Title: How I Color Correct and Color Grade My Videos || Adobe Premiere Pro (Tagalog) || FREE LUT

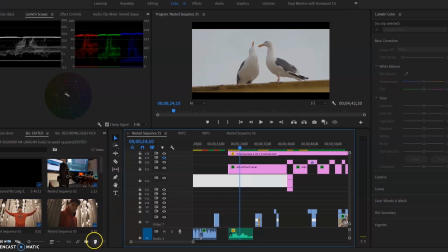So, paano bagawa ng jasmine layer? New item lang Tapos click yung adjustment layer Lalabas sya dito Updrag mo na lang sya dito So adjustment layer May lumetri din yan When applying a lot
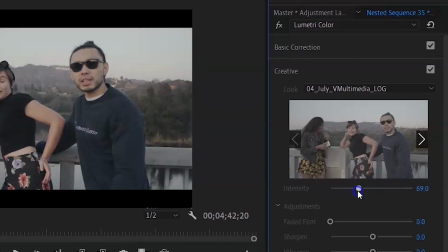So ako usually Binababa ko muna yung intensity Around 50% to 60% Para hindi full blown agad Ito medyo mas faded Medyo mas old school
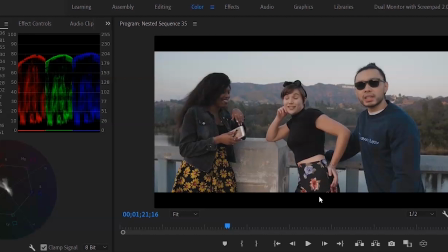retro feel Ito Ito mas yun nga Mas parang vibrant for me Mas feel ko yung summer dito eh Sa lot na to So ayan So ito na yung lot na natili ko Take number 2 adjust the intensity slider.
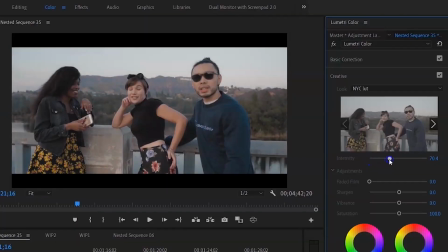So, most common na nakikita ko kasi dito, guro yung mga mistakes na mga mas baguhan lang. Pag nakita ko yung video nila, sobrang obvious na nakasalpak na filter. So, yun yung lagi kong gusto yung avoid na hindi maging too much yung filter o yung itsura ng lat. Pina-dial ko lang sya talaga sa pinaka-tamang taste. Okay, so yung tip number 2, use your intensity slider. And huwag masyadong overdue. Tip number 3, para mas ma-adjust nyo yung intensity slider ng mas tamang paraan, make use of the lumetri scopes.
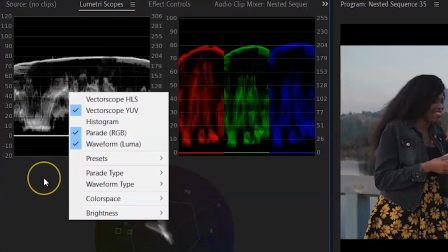And ang common yung ginagamit ko, itong tatlong. Yung waveform, luma, RGB parade, and yung retroscope.
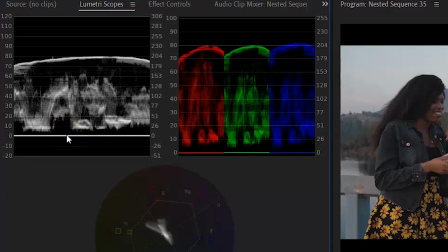So, itong waveform luma, sya yung nagsasabi ng exposure ng voltage mo. So, basically, parang yan din yung histogram.
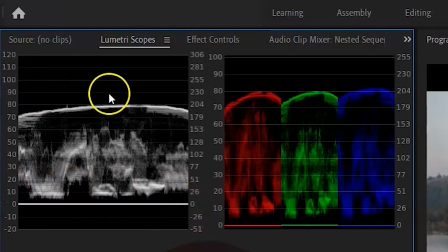So, 0 yung blacks, and 100 yung pure white. Yung siguro mga 20 to 30, and yung shadows. Makagalaw rin sya. 50, 60, 50, and yung midtone. 70, 60, 70, 80, and yung highlights.
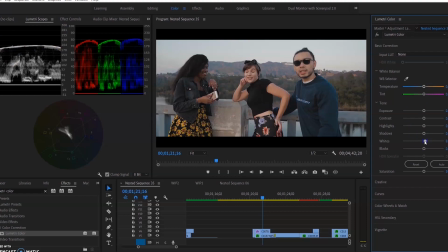Itong 9100, that area, yan na yung whites. Ayan, yan yung basic general guideline.
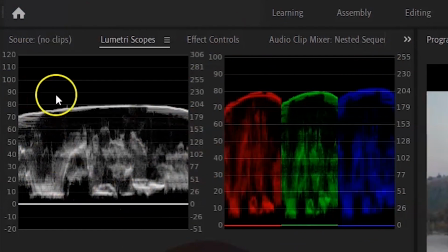Tapos ito naman RGB parade. Basically, parang waveform mo. Pero naka-split into three colors. Yung red, green, and blue. So, dito mo matatel yung image mo kung tama yung white balance mo.
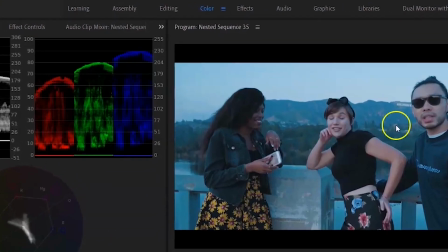Yan na lang mo itong temp, makikita mo. Taas yung blue, green, purple.
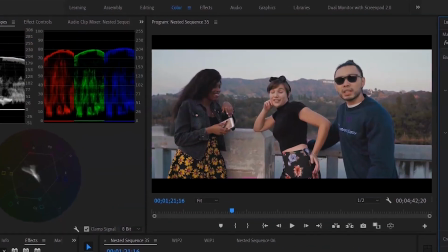Same din yan. Itong nasa taas, yan yung mga highlights.
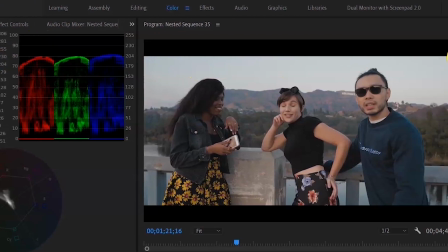So, in this case, itong line na to, nakikita nyo. yun yung nagre-represent nung sky kasi itong mga blacks dito so yan din yung image kasi ito
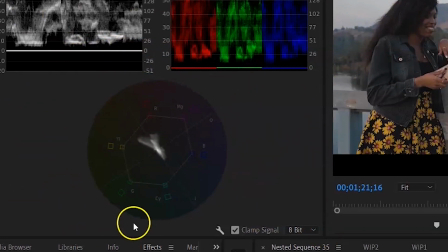naman tector scope basically parang sinasabi rin nyo sa'yo yung overall color nung footage mo so pag ginalam mo nga ito makikita mo nga nagsisip siya
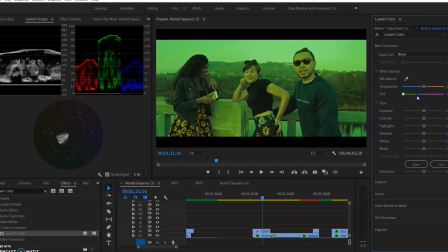to glue green magpunta siya sa green mo and sya rinig kasabi ng saturation sa'yo so pag pinatay mo ito makikita
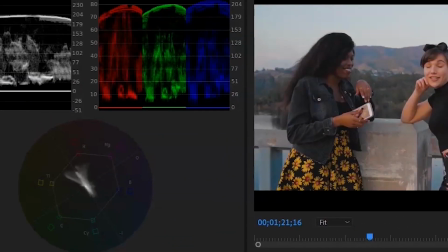mo na nawala siya kung tinasas mo naman sobra too much anyway so yan lang yung basic explanation na ito So, yan yung mga tools na ginagamit. Guide to adjust the colors and the exposure. So, adjust ko ng intensity slider.
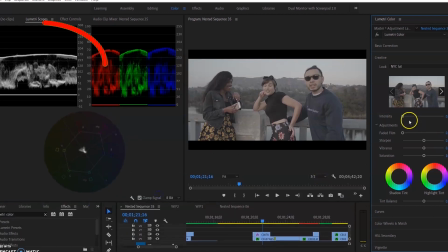So, titingin ako dito sa... Basically, yung tinitigyan ko dito is yung waveform. And since ito S-Log 2 ito, nakita nyo flat pa.
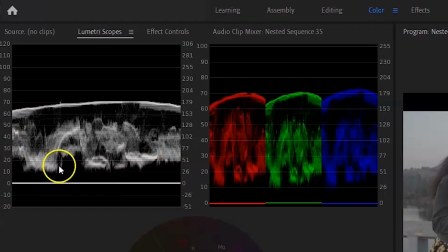So, yung 10, yan yung mga pinaka-blacks, darkest areas ng footage nyo. Pag tinaas ko itong intensity, makita nyo bababa yan, daan-daan.
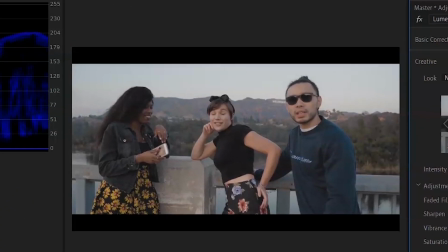And pag tinignan nyo yung footage nyo, habuhay na, nakakontrast na siya. Pag-adjust pa lang ng intensity yan.
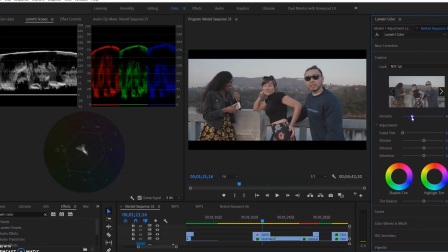So usually nilalate lang siya sa position na Bababa lang yung mga blocks As far as they can Pero hindi yung magka-crush na yung shadows Kasi pag tinignan yun Inangat ko dito sa 120
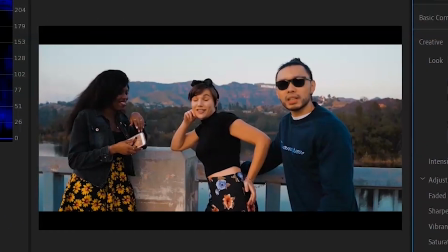Sobrang na-stretch na siya And yun na Pangit pa sobrang yung pinalabasan ng image So make sure na nasa tama lang siya So in this case Ang ginagawa ko Yan,
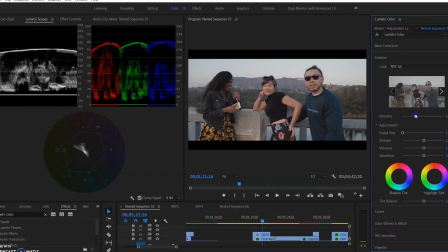siguro rin dito lang 56 to 60 Usually in-on off ko To see na yung nangyari sa kanya So ito, nakita nyo Itong vectors ko Pag in-on nyo yung creative gumaki na siya kasi nagka-saturation na rin siya. So, ito na yung parang pinaka-magiging reference ko. So, after that, step 3, i-mamatch siya na yung footages mo. Okay, so here, ipapakita ko na kahit same ang lot na ginamit mo, hindi mo pa rin mamamatch yan if hindi mo siya kinolor correct properly.
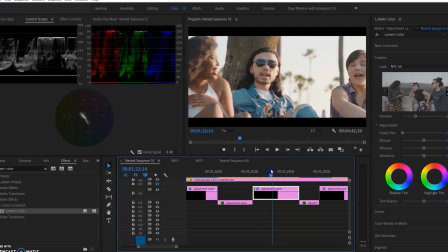So, here, paray yung shot sa S-Log 2, paray yung morning, pero ito, medyo mas madaling compared dito.
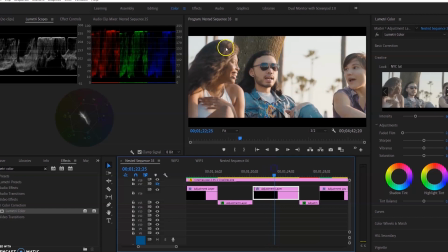Ito, medyo overexposed yung highlights. Kita nyo rin dito sa scopes. Dito na kapasok yung color correction. So, basically, parang nagbaligtad ko yung process. nauna yung lot ko, then ina-adjust ko based sa lot.
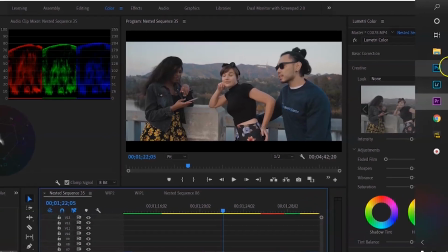So, ito yung naging reference ko, and ito yung adjustments na ginawa ko sa kanya. Ayan.
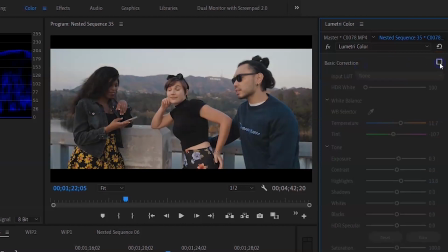Since gusto ko kasi medyo summer vibe, diba? So, mas ninasampang yung temp. From dito, ayan siya. So, on-off.
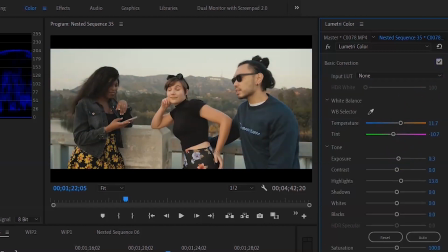Tinakas ko kung di yung exposure, since medyo madilim siya, pra makikita niya. So, you can adjust it naman and check lang lagi yung scopes.
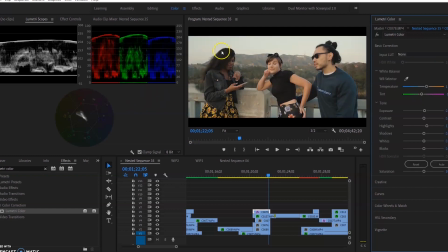At yung correction ko sa kanya. So, based dito, ginagawa kong guideline ng itong color, para ma-match ko siya sa isang Slog 2 na clip, which is this.
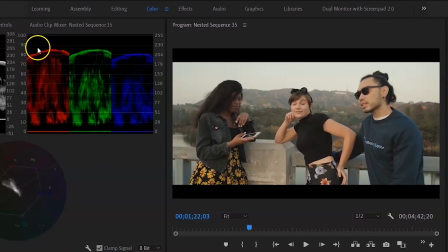So, ito, nakita ko yung sa Skype, pinakamataas is yung red, tapos green, medyo sa baba na konta, tapos blue sa kiba.
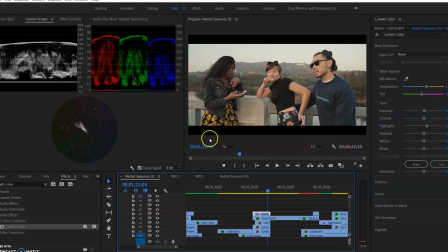So, yung nagiging guide-in ko na dapat, red, green, blue. Butin ko dito, medyo gano'n na siya, diba?
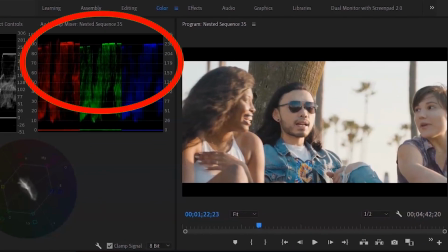Red, green, blue na rin. So, apply ko yung correction na ginawa ko, ayan.
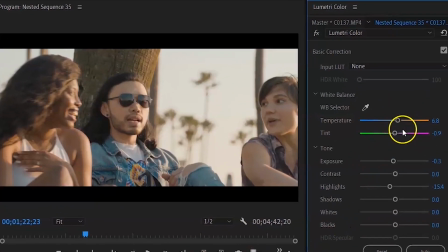So, konting adjustment na lang dito sa, then, since medyo overexposed siya, pinaba ko yung exposure negative 0.3 highlights na yung 15.4.
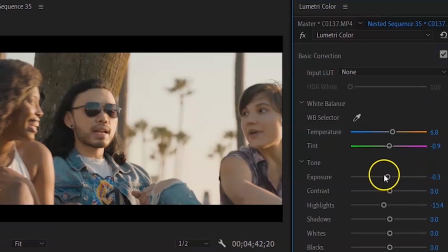Pag matatabihin mo itong dalawa Mas seamless na siya
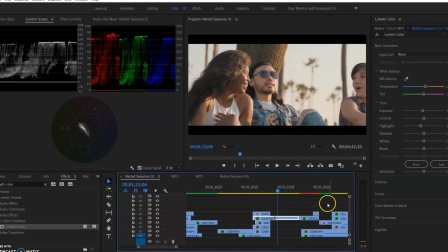Yan Unlike before Without the correction Kaya tura yan
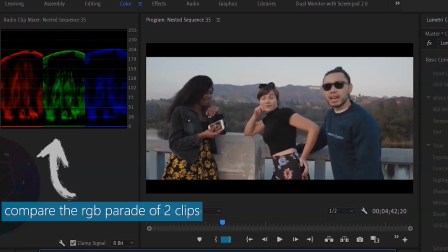Madili yung Lamiwanag So from madili yung lamiwanag Tapos medyo purplish Kahit gamit mo yung
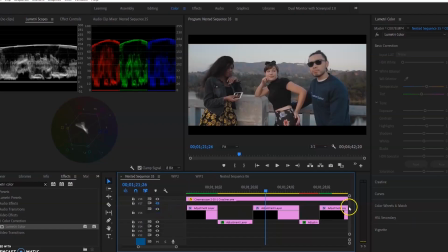same lot sa kanila Walang point Hindi rin magmamatch So yan yung is using the 2 S-Lag 2 na clips Basically gagawin ko yun sa lahat Nung S-Lag 2 na clips ko Mamatch ko sila using the Basic correction So yun, pag nakuha ko na yun, ang next step na dinanan ko dito na may ibang step ako na ginawa.
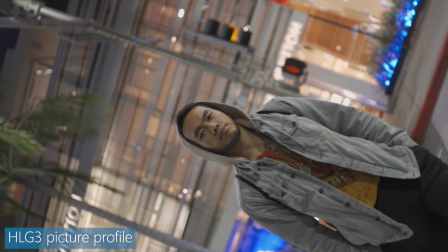Since yung mga night shots namin, HLG3 yung picture profile, which is hindi sya ganong ka-flat compared sa S-Log2.
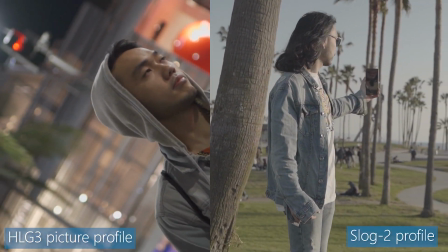Hindi ko magagamit yung same na adjustment layer for the HLG3 clips.
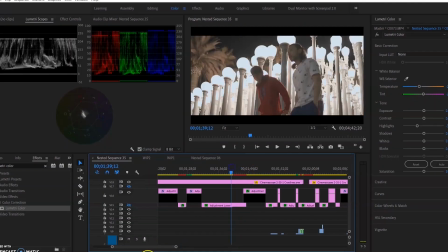So here on my timeline, makikita nyo itong adjustment layer is dalawang set sya, nakakat-cut sya.
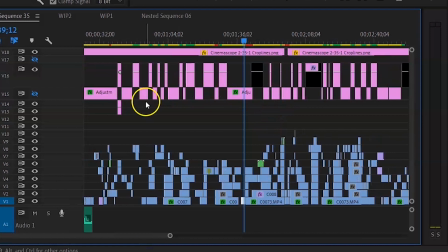Yung sa taas, for S-Log2 ko, then itong sa baba, for HLG3 clips ko.
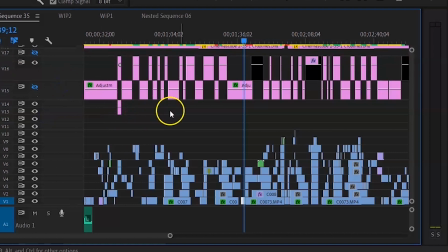And also sa mga G85 na footage Ang medyo isang struggle na encounter ko dito Hinamit namin iba-ibang cameras
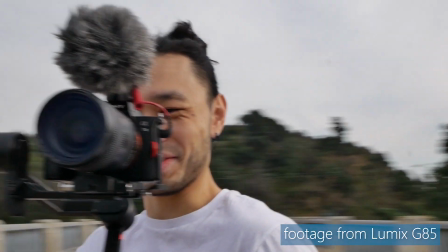dito sa music video na to So meron Sony At sa Sony pa lang may S-Log2 and HLG3 Magkaiba na yun Then G85,
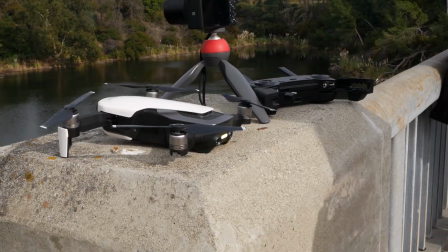iba na rin yung look nyan Tapos meron rin kaming mga drone footages na galing sa Mavic Air Ngayon, kailangot ko na i-match yung S-Log2 at HLG3 Ang ginawa ko dito, since ito So,
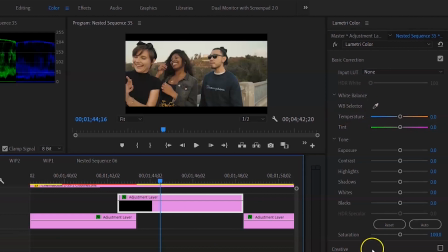for example, itong same adjustment layer with this lot, na sa 50% itong intensity.
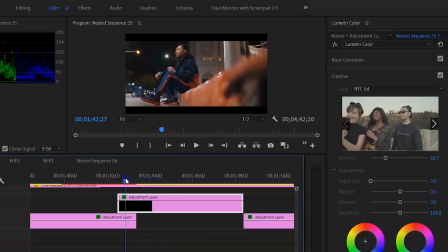I-apply ko siya dito sa clip na ito. Pakitay nyo na medyo too much for me.
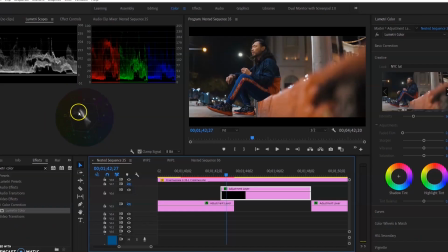Too much siya. Oversaturated din. Tignan nyo itong scopes dito, medyo like limit na itong mga yellow and reds.
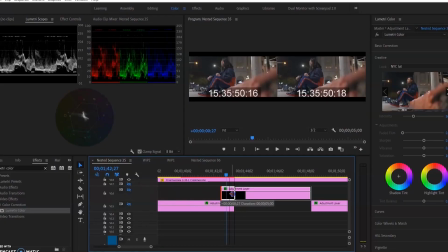So, ito, gumawa ko. Instead, nagagamitin ko yung same adjustment layer, gumawa ko ng separate adjustment layer.
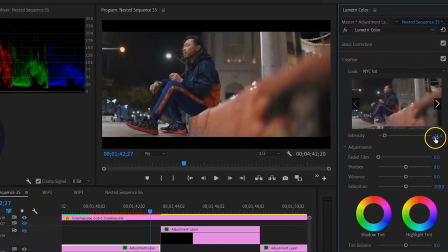Ito yung mas subtle lang siya. So ang ginawa ko dito, ginamit ko yung same na lot and dren up ko lang siya sa 24% intensity instead na 50.
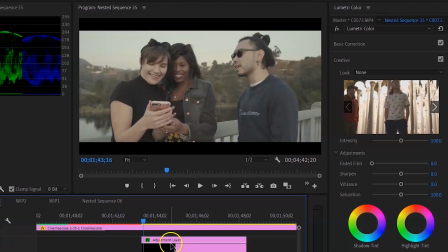So ito yung naging base ko and so far, pag ginuksan ko ito, hindi na nalalayo. Almost same na rin sila.
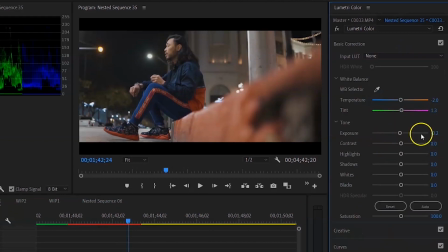And then, co-correct ko na lang siya based sa taste. Yan, very wala na akong ginawa pala. Dren up ko lang exposure ng negative 2 without the correction.
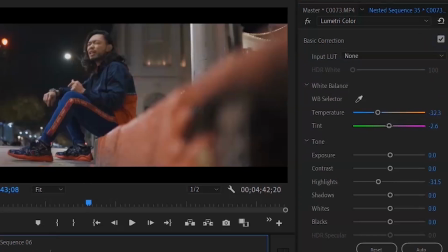Wala na masyadong adjustment. So yun yung sinasabi ko na, if shinote nyo na siya ng tamang-tamang exposure and tamang-tamang white balance, halos wala na kayong gagawin sa correction. Yun yung ginagawa ko to match HLG3 and yung S-Log2.
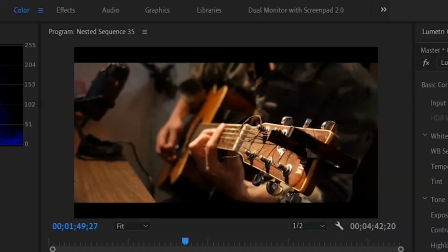Next naman, ipapakita ko yung ginawa kong pag-adjust to match yung HLG3 and yung galing sa G85.
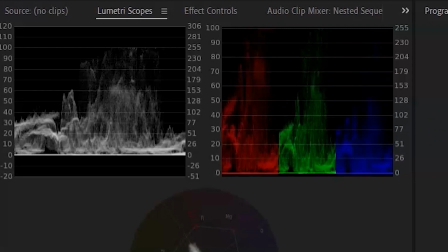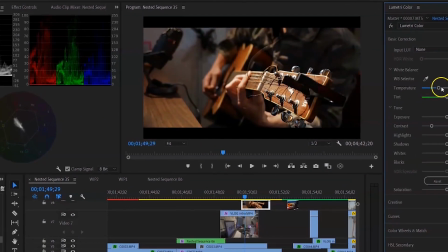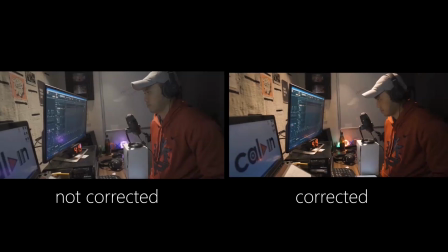Another example, ito yung pinaka-challenging is yung nasa LACMA kami.
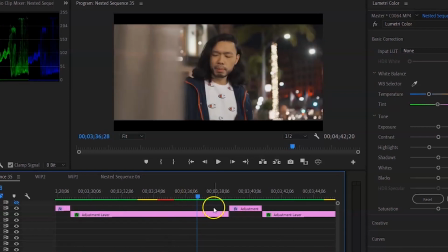Kasi LACMA is naturally yellow yung lights doon. So gusto ko mas natural color na yung yellow.
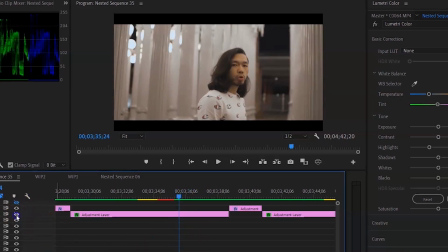So yun, at least yung skin tone tama pa rin.
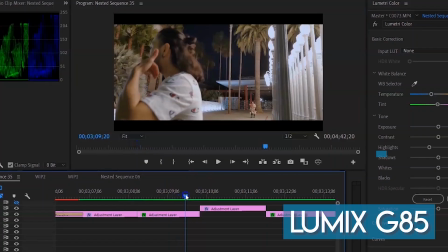Ang challenging part dito is yung buka ng G85 and sa Sony ulit dito sa LACMA, yung part.
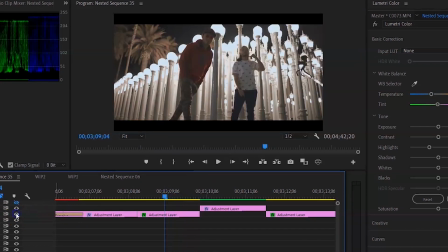Kasi parang ito, mag-sign na ko na parang may phone. Tapos, ito, nakita nyo ito, itong dito sa gilid na ito.
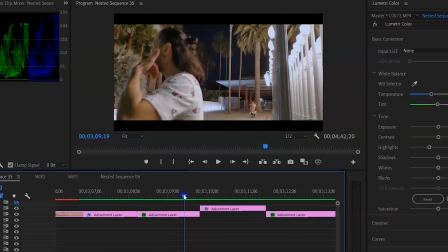Kita nyo yan, nakasabit na yan, yan yung G85, diba? At is parang mas fluid yung cut niya, tinamit ko na rin yung same shot.
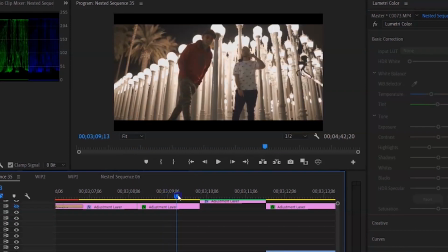Bakit ako nang walang adjustment, walang color correction na yan. So, ito, kita-kita, very mas flat talaga yung sa Sony.